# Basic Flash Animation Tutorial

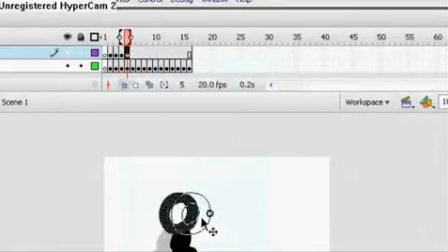253s
And it's easier to draw a head in a separate layer,
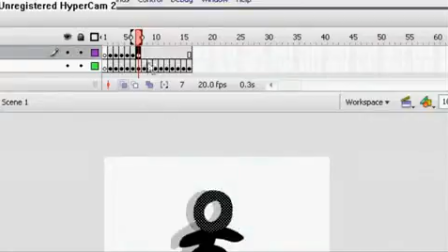258s
because then you don't have to mess with erasing and drawing the head, or copying and pasting the head, and going through all that not necessary crap.
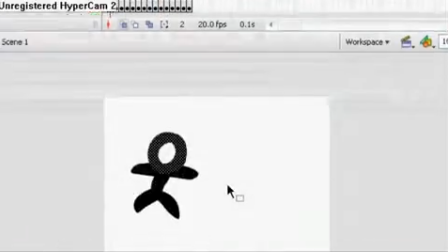272s
Here's our stick guy walking.
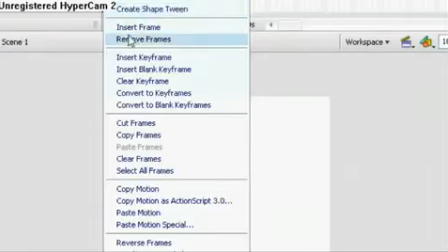276s
And of course, stick figures do more than just walk, they can run.
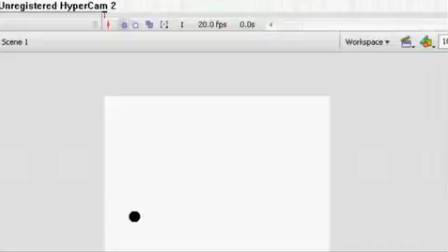281s
And running is similar to walking,
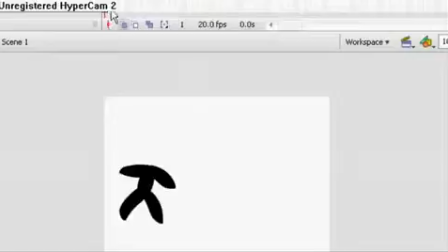285s
except it's a bit faster, and instead of normal kicking action, what you get is a little jump. So when a stick guy runs, First of all, it's faster. Instead of making two frames for actual lift and two frames for the kick, you make one frame for everything.
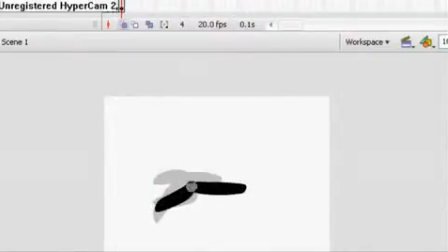305s
And what you're gonna do now is you're gonna make him jump, because that's what people who walk, who run do. Running isn't just fast walking, it's different than walking.
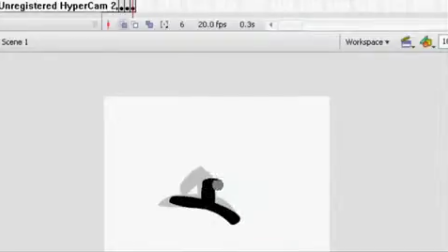319s
And what you want to remember with animations is that you want to over-exaggerate everything. See, I actually made him like do a long, not a long, like a kind of a high jump that you wouldn't do in real life. But in animations, you want to exaggerate these things. Here's our running.
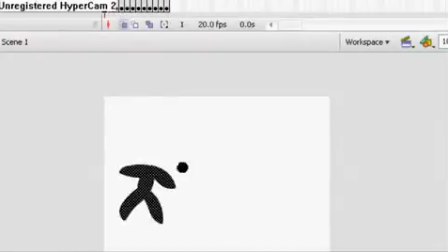340s
And you're going to use the same process to add the head on. I'm not going to do that right now.
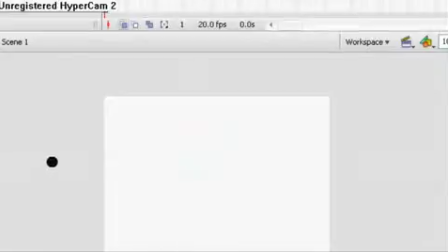347s
So, just think about physics. Like, if you're going to make a jump, here's what a jump would look like.
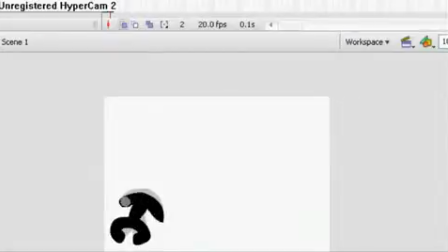358s
See, he's going to bend his knees, like, because that's what people do when they try to jump. Except, because this is an animation, you're going to over-exaggerate that. You're going to make him bend his knees, like, all the way down.
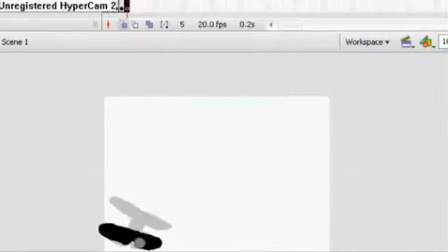371s
And you're going to anticipate it, so your viewer, the person who's watching the animation, expects the stick figure to jump. So when it actually jumps, the viewer will have a better time accepting the fact that the stick figure jumped.
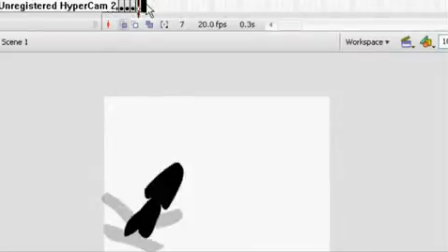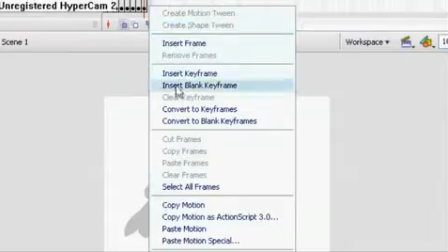396s
And what happens when you jump is that there is gravity, so the stick figure is going to slow down,
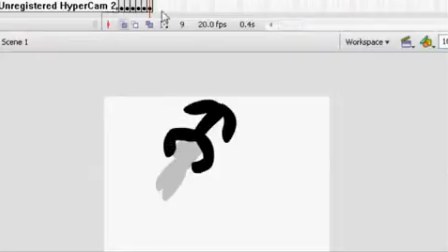403s
and because of inertia, his legs are going to swing up. So you got to be thinking about all these physics when you're making an animation.
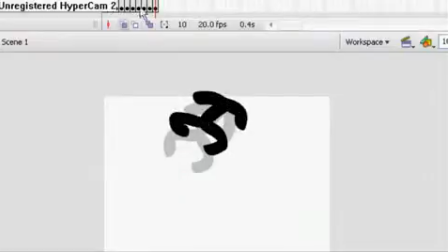411s
You're going to think about what would happen if this were real. See?
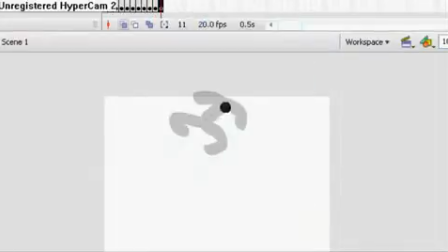416s
His legs swing up. Now he's going to slow down because of gravity.
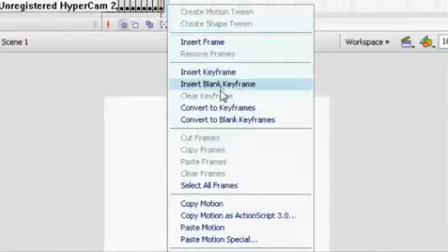422s
He's gonna fall, also because of gravity.
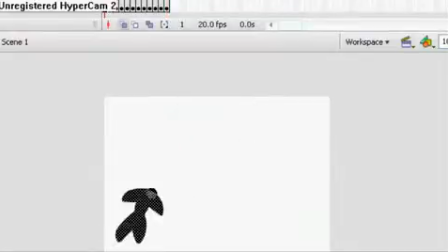427s
So since he jumped like in a little angle, it's gonna be a curve.
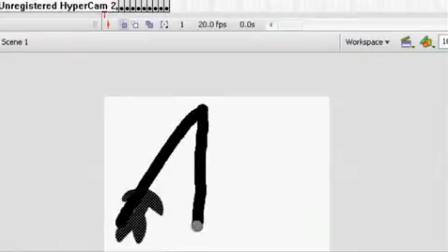432s
He's not gonna fall straight down, he's gonna fall in a curve.
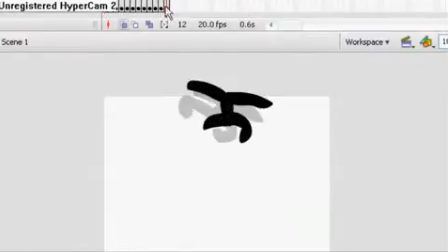438s
So what we're gonna do now, we're gonna make him fall in a curve, like this.
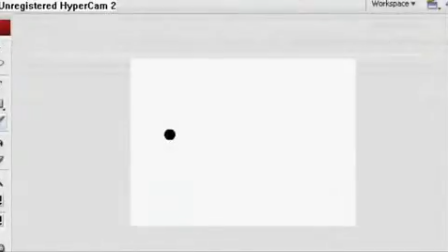444s
Here's our animation. So now is the moment that we've all been waiting for, the stick fight. Have this guy,
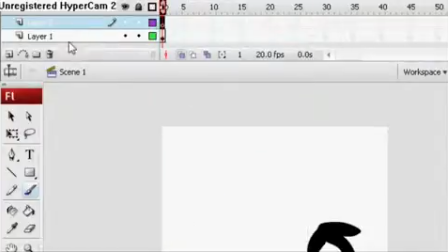458s
and in the other layer, and you want to make sure that you have two layers for separate stickmen, because you don't want them to be in one layer.
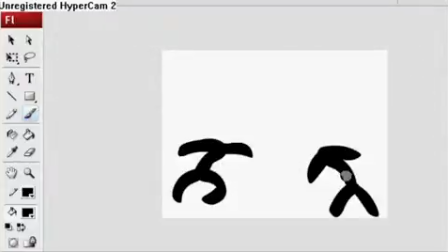470s
So I'm gonna make this guy attack this guy. They're not level.
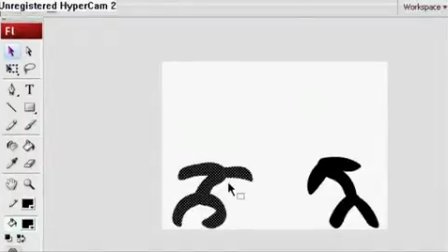475s
I'm gonna level them. There we go. So you're gonna combine all the techniques that we've learned.
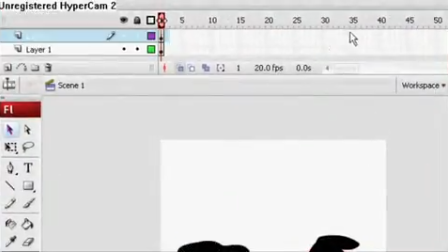484s
Well, not all, just the jumping, and I'm gonna teach you a new one. You wanna insert frames so you have some space to work with here,
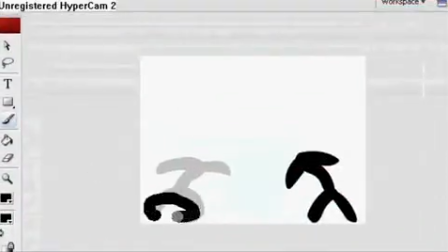493s
and he's gonna bend his knees, because that's what people do when they jump.